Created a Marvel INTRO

So the kind of videos that I like to make are pretty much documenting my life, more behind the camera. I don't really like to be in front of the camera.
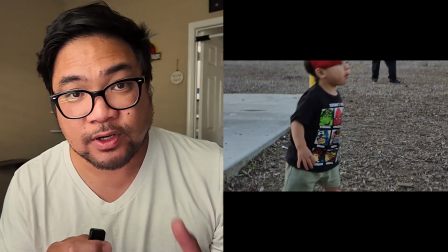So every year I try to make a video of my son's progression just to document him growing up throughout the year.
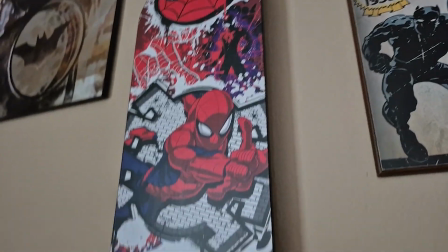He really loves Spider-Man. As you can see here, he has a little skateboard and Spider-Man poster that was given to him by our exterminator. His room is full of all these Spider-Man toys. I wish we would get into Star Wars. Okay, but anyways, this year, I decided to make a video that was heavily influenced by the Marvel intro, or a couple of Marvel intros throughout the years. The first part of the intro that I made was based on the red overlay with the comic strips,
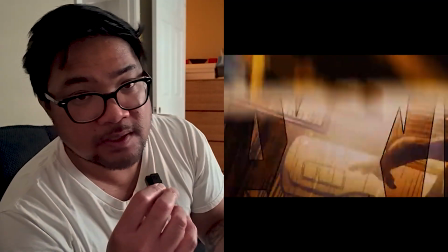kind of like swiping down as if you're going through the pages of a comic book, and you can hear the sound of the pages. You can hear the sound of the pages as if you were flipping through pages. So that's the first part of the intro.
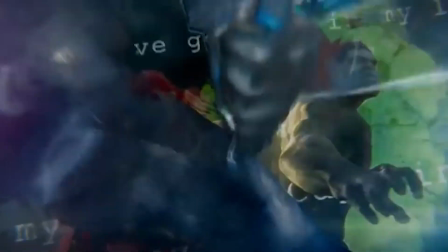And then the next shot I really wanted to do because I thought that Marvel intro was really engaging. When I first saw that intro, I was already thinking, okay, they used 3D space. I could do this in After Effects. Let me try that. And so I took pictures of my son throughout the year dressed up in Marvel characters or just superheroes and used the Marvel intro as a reference for me to where to place certain pictures.
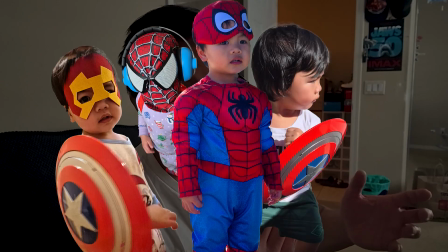So I first started out by cutting out photos that I took of him throughout the year in Photoshop, creating those elements,
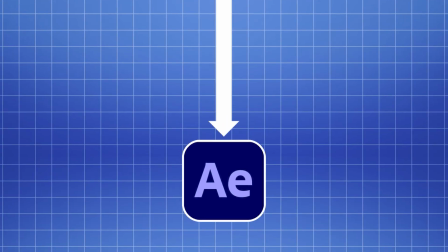and then brought those elements into After Effects and placed them within the 3D space.
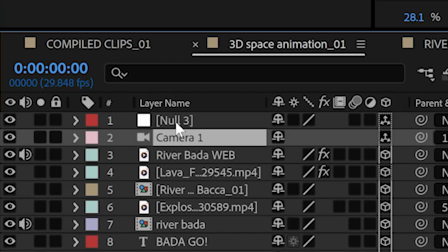And then essentially I have a 3D camera tracked to a null, and then I move the
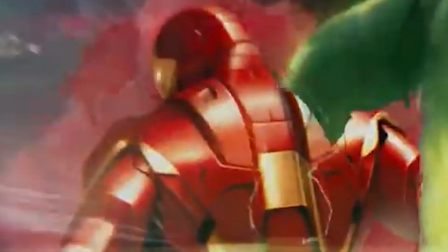camera from the first image, which is supposed to be Iron Man, but he's dressed up with like an Iron Man mask,
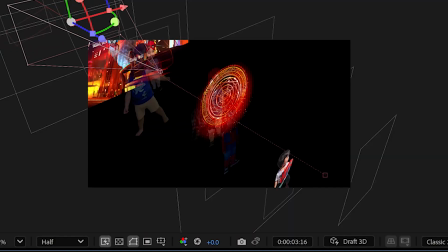but then he's holding a Captain America shield. But anyways, I started with that image of him and have the camera move back slowly, revealing the other characters, and ending with him, of course, doing this because he's a really big Spider-Man fan. But yeah, after that clip, or after that shot, I go through just like fast clips of my son throughout the year, again, mainly dressed up as Spider-Man and just kind of doing his thing, just being a kid. But yeah, I wanted to share that with you. Originally, I used the Spider-Man theme by Michael Giacchino for the Tom Holland Spider-Man.
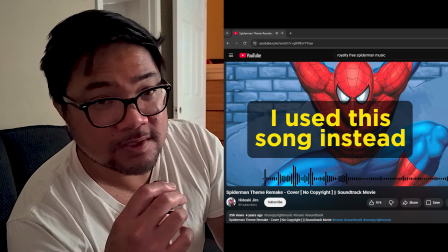And yeah, but I'm gonna have to use a different song for this one. So let me show you what I made.